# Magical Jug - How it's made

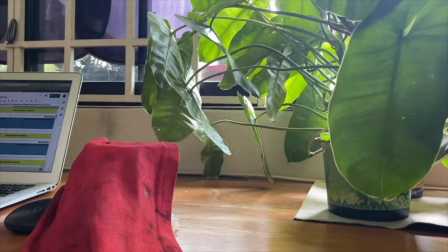0:02 Let's take a look at how I created this magical empty jug that pours out water. The basic idea is to start by filming a clean shot of the empty mug before it is filled with water.
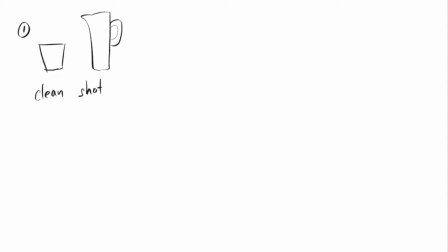0:16 This is important because it's going to act as our masking layer. Then I'm going to pour in water using a bottle that I've prepared on the side. After I fill up the cup with the water, then I will do the acting of using a cloth to cover the cup.
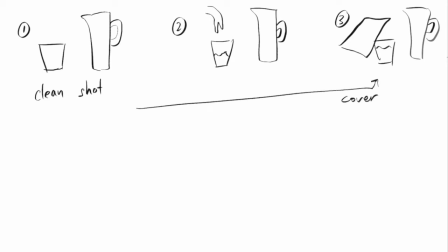0:32 But the cup has water, so that is where the clean shot is gonna come in to help cover up the mug that has water. Then after that, I will pretend to use the other vase to pour in water and obviously there's no water coming out.
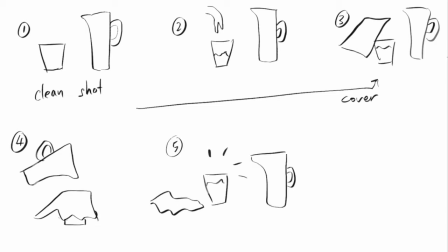0:46 Then after that, I will lift off the cloth and then to reveal the water that has been inside the cup all along.
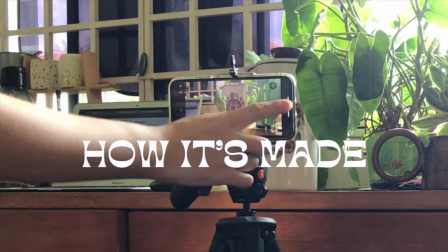0:53 The trick is to hide the things from being seen. So before you start filming, it's very important that you place your camera on a steady tripod so that it's not moving.
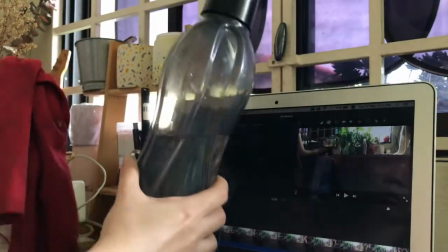1:02 I also have a bottle of water ready at the side and also the piece of cloth that I'm gonna cover my cup with later.
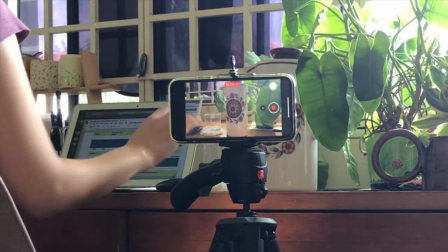1:08 I'll start by filming the front part where I show the empty cup.
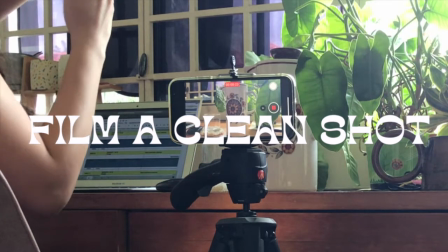1:12 I'll also film a clean shot of the cup without any kind of movement inside the scene.
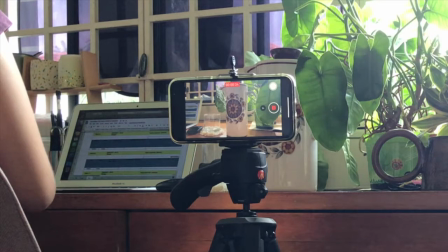1:18 This is because I'm gonna use part of it to hide the cup that is going to be filled with water later.
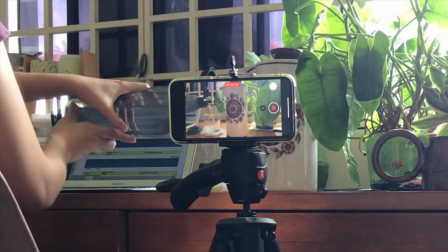1:24 Then I'm gonna pour in water into the cup. This part I'm gonna cut it out during the editing process.
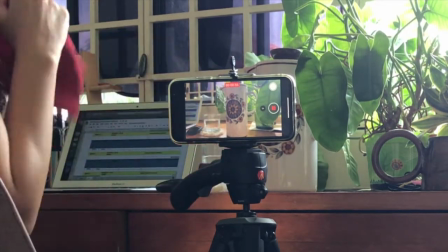1:30 Then I'm going to cover it with a piece of cloth and then I'll go on with the acting of pouring out water from the jug and
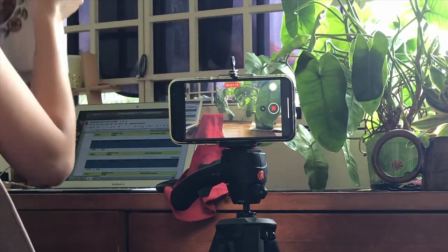1:43 then lifting it off and voila.
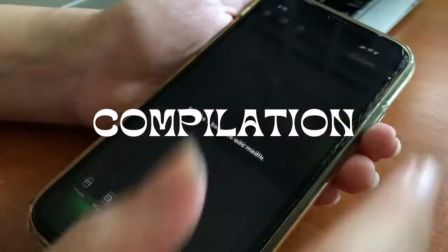1:48 After you're done, open up the Videolip app and press the plus sign to import your video clip.
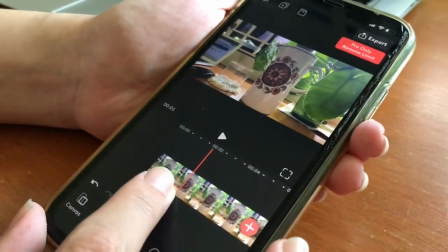1:54 Right now I'm just cutting out all the excess clips that I think is not necessary.
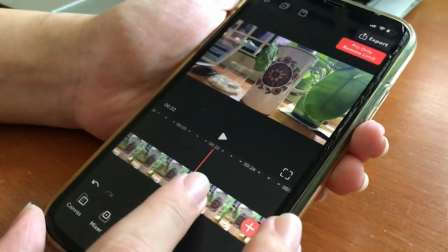1:59 So for example, I wanted to remove the part where I was seen pouring water into my cup.
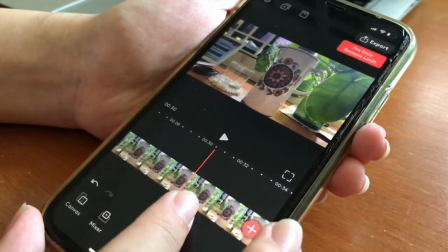2:04 So I gotta cut that out.
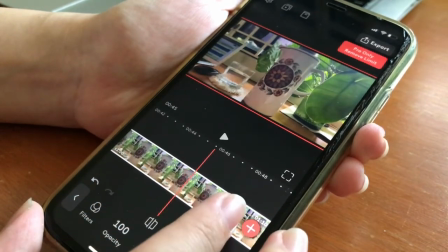2:07 And then also there were some parts where I was trying a few times with placing the cloth over the cup and also with how I hold on to the jar.
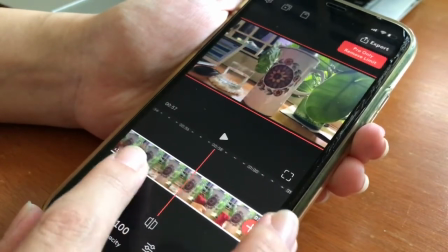2:15 I picked the best angle that I could find and then I just deleted the rest of the clips that was unnecessary.
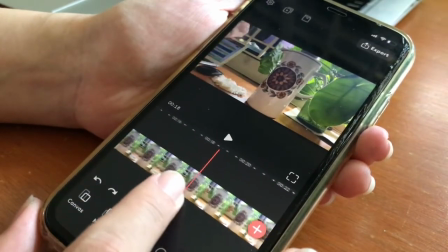2:24 Remember the part where I recorded a short clip of just an empty cup without any kind of movement this is where it's gonna come in when we
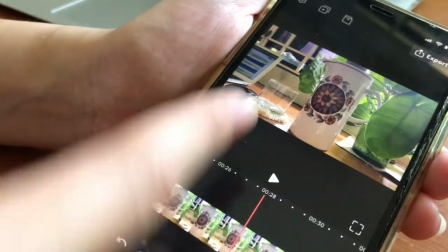2:33 start masking the clips so essentially what we want to have is two layers of clips one which is the cup with the water before you put
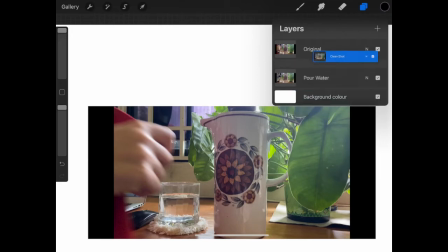2:42 the cloth on top and another clip on top that has the empty cup
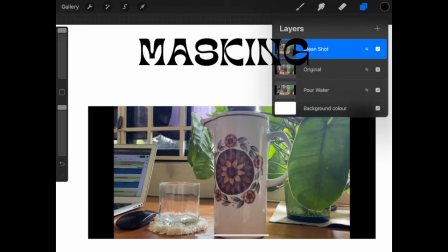2:46 so we're gonna use the masking function inside videolib where you are going to
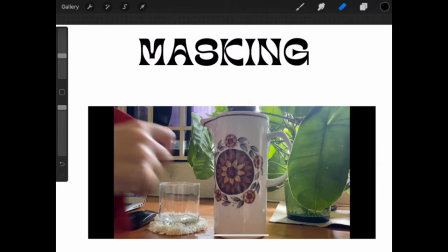2:51 reveal just an empty cup on top of the layer merging these two clips
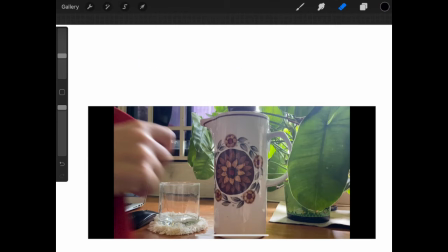2:56 together and that would create the whole illusion so let's go back to
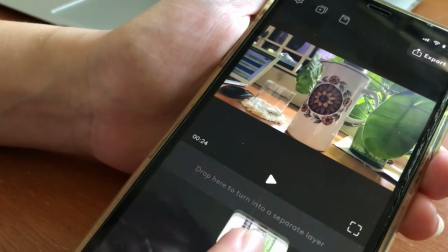3:00 video lip again i'm going to show you how to create the mask function you want to drag the layer with the empty cup on top where the cup already
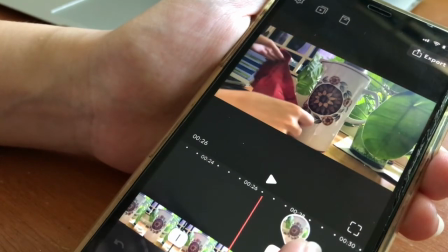3:08 has water line it up perfectly by dragging it across make sure it's all lined up and
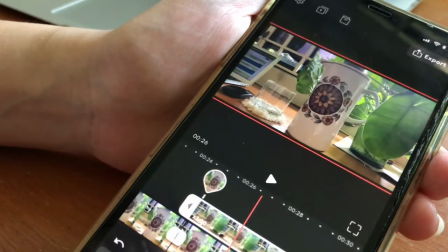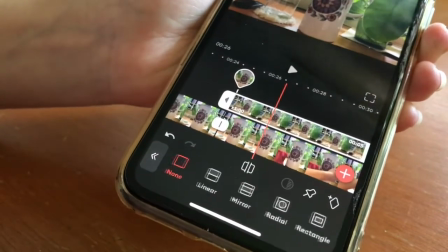3:21 then go to the bottom and look for the function called mask you can choose the various function that's linear
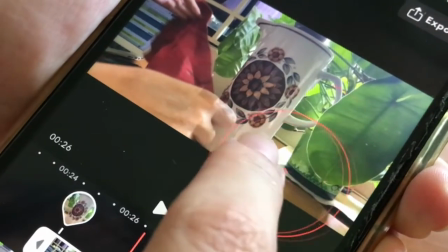3:27 i'm using the radial one here because i just need to mask out just the cup itself.
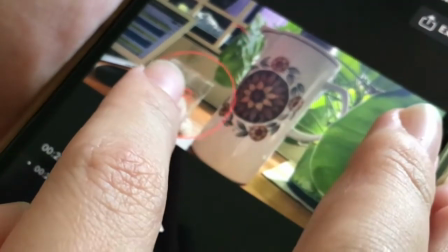3:33 You can use two fingers to adjust the size of the mask and then you can play with the arrow to adjust the feathering.
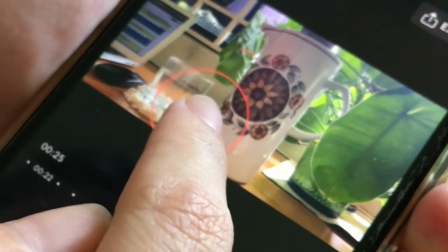3:39 This feathering would allow a very smooth blending around the edges so that both clips can blend quite nicely together.
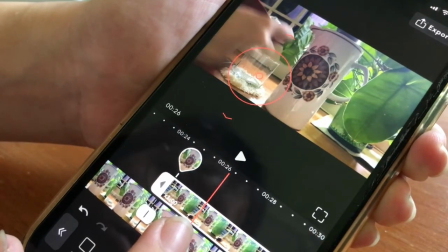3:46 You notice that when I slide across the timeline, the mask remains at the same position.
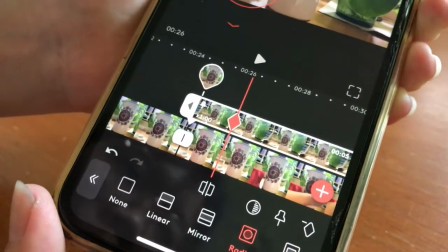3:51 So what we want to do is to create keyframes by clicking on the diamond button at the bottom right corner.